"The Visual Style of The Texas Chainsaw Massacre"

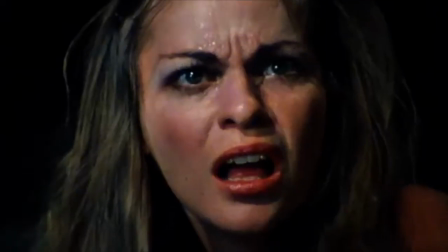21s
The Texas Chainsaw Massacre is said to be a landmark of the horror genre.
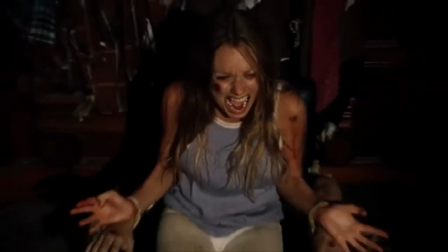25s
Not only did it kick off the slasher subgenre, but it's also gotten known as one of the greatest horror films of all time, and that's not without merit. In this video essay, I'm going to be dissecting the key aspects that make it into the visual marvel it is.
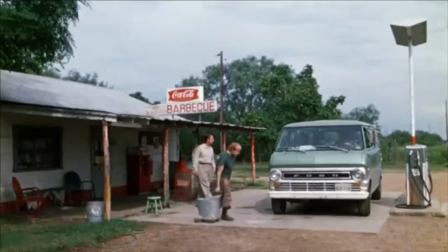43s
Long shots tend to be reserved for key moments. They vary, but can be reduced down to a couple of different categories.
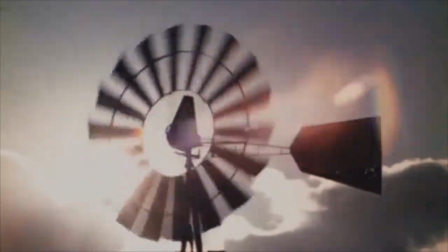48s
Take this shot for example. This is the first shot in the entire movie.
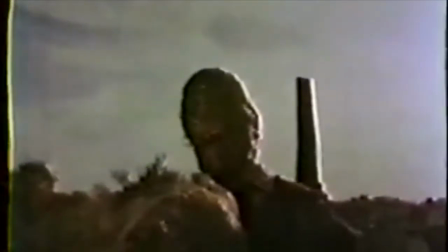52s
We get a close-up that zooms slowly out into a long shot, allowing us to see the entire morbid sculpture.
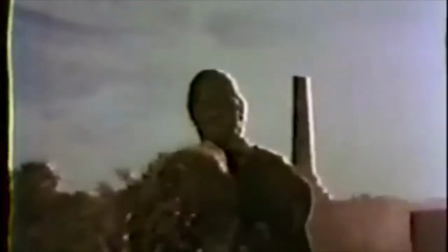57s
The soundtrack for this scene consists of an arrangement of pipe-like bangs, distorted camera sounds,
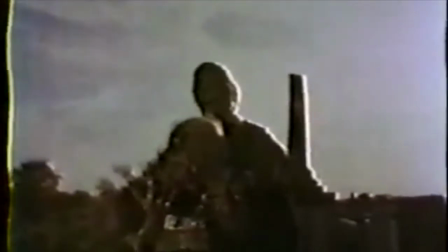62s
and a radio news program describing a series of grave robbings that serve as the film's catalyst.
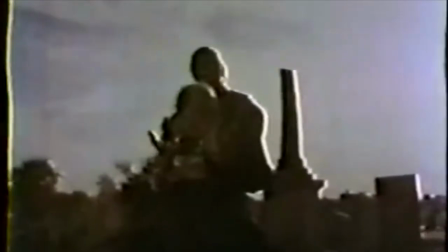67s
It's a morbid and unique way of setting up the overall atmosphere and delivering basic exposition together in one shot, and it's pulled off fantastically.
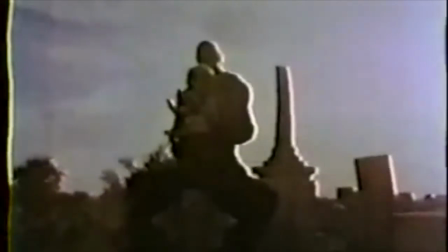77s The corpse had been removed. The head, or in some cases the extremities, removed.
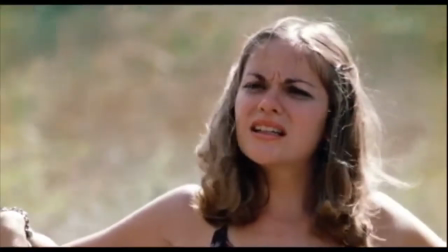82s The remainder of the corpse left intact.
Another great long shot type comes from the first kill scenes.
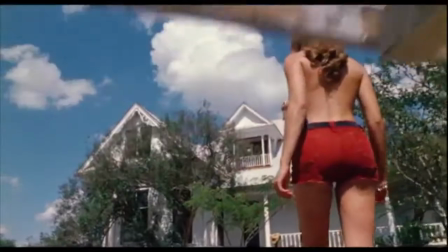89s
We have these low-angle tracking long shots of characters as they walk towards their deaths.
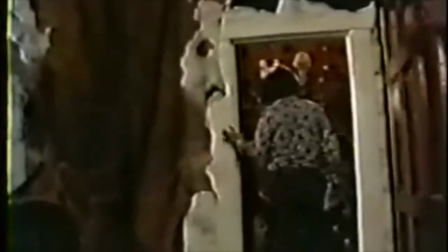93s
I think the reasoning behind it was to mold a third-person perspective onto what's happening, creating a more immersive experience for the audience.
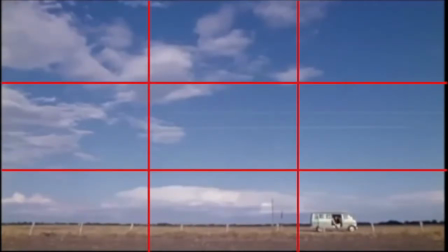101s
Here's another. We have an emphasis on the lower grid. In this shot, the cinematographer takes the roll of thirds and splits it into fourths.
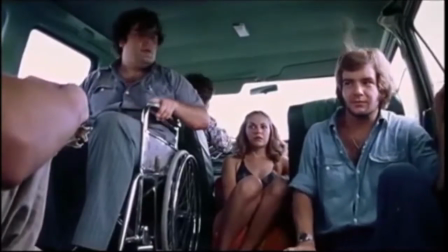109s
It puts a spin on an old rule and creates a straight-to-the-point start of a scene that otherwise would have been slowed down had it been done multiple shots.
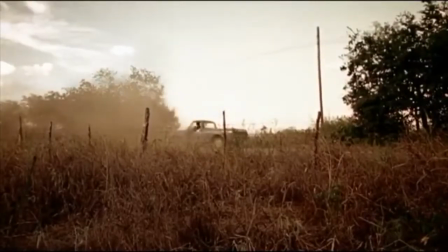116s
The use of fourths doesn't reappear, but very similar shots that use thirds are used frequently during the first third of the film. The Texas Chainsaw Massacre doesn't have an aesthetic that would have worked as alone digital.
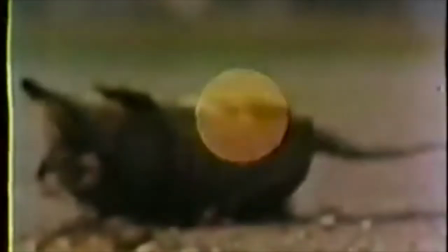130s
It thrives off of the film grain look, which molds the vintage documentary feeling that the movie is so well known for.
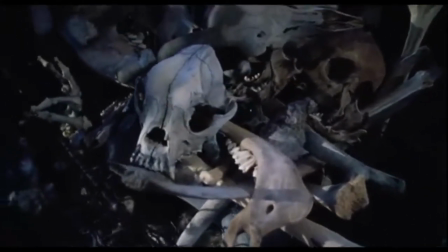136s
Another thing that creates that look is the sense of immersiveness, which I talked about a little before. It accurately captures the feeling of traveling across rural states.
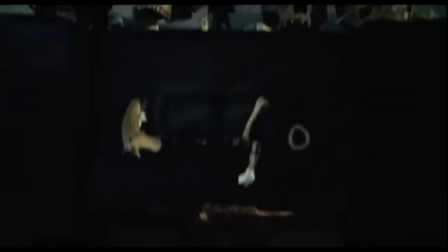144s
The color palette is primarily made up of really nice yellows and oranges.
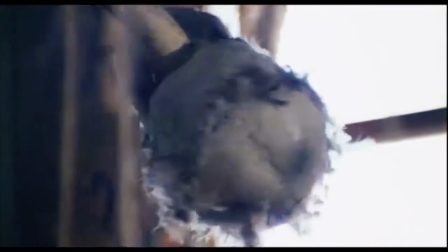148s
They give off a very warm, humid energy, like a summer's afternoon, and it goes nicely with the sandy look of the skulls and bones that are featured so prominently.
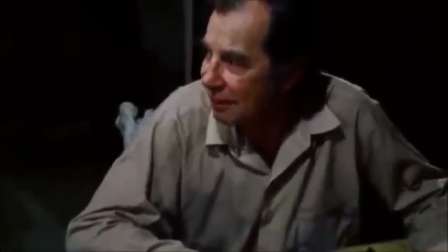161s
The most shining example of editing is undoubtedly the dinner scene.
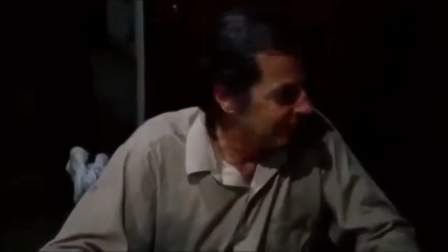165s
In this scene, the sole survivor has been captured and gagged by the family of killers in preparation for dinner.
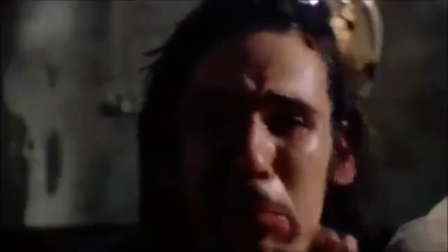171s
Cuts are quick, but not too quick. There's a sense of intuition within the film that knows exactly when and where to cut.
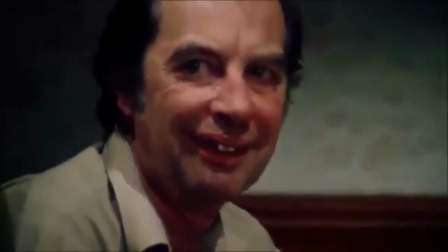177s
This is especially important for making scenes like this work. No shot is like the other.
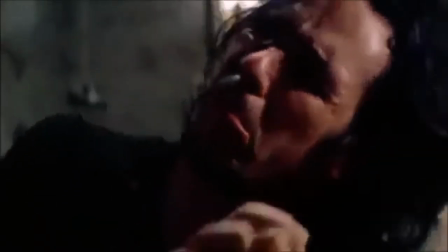181s
The scene is always changing with the character's constant movement. My favorite shot is this one of the survivor's eye.
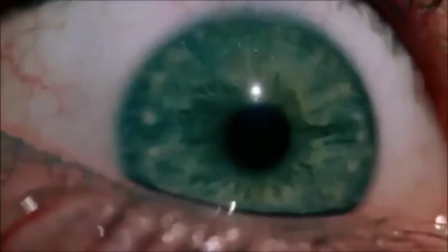187s
You can really see and feel the panic going through her. Every close-up creates a sense of anxiety and claustrophobia that invests its viewers in the events unfolding.
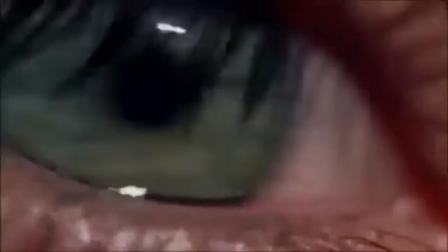196s
It's boosted further by intercuts of the family as they mock her. It's hard to tell which drives the emotion of the scene more, the family's actions or the survivor's reactions.
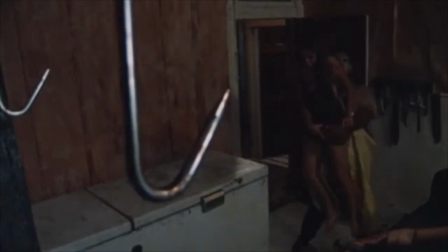204s
Either way, it's terrifying. Slasher films aren't what most people, film critics in particular, would call high art,
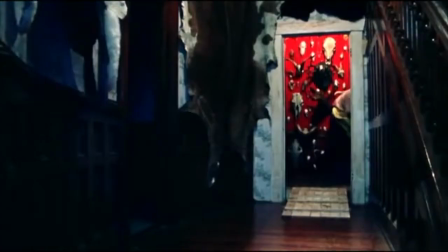212s
but if this is anything to go by, there really is more to them than just gallons of fake blood.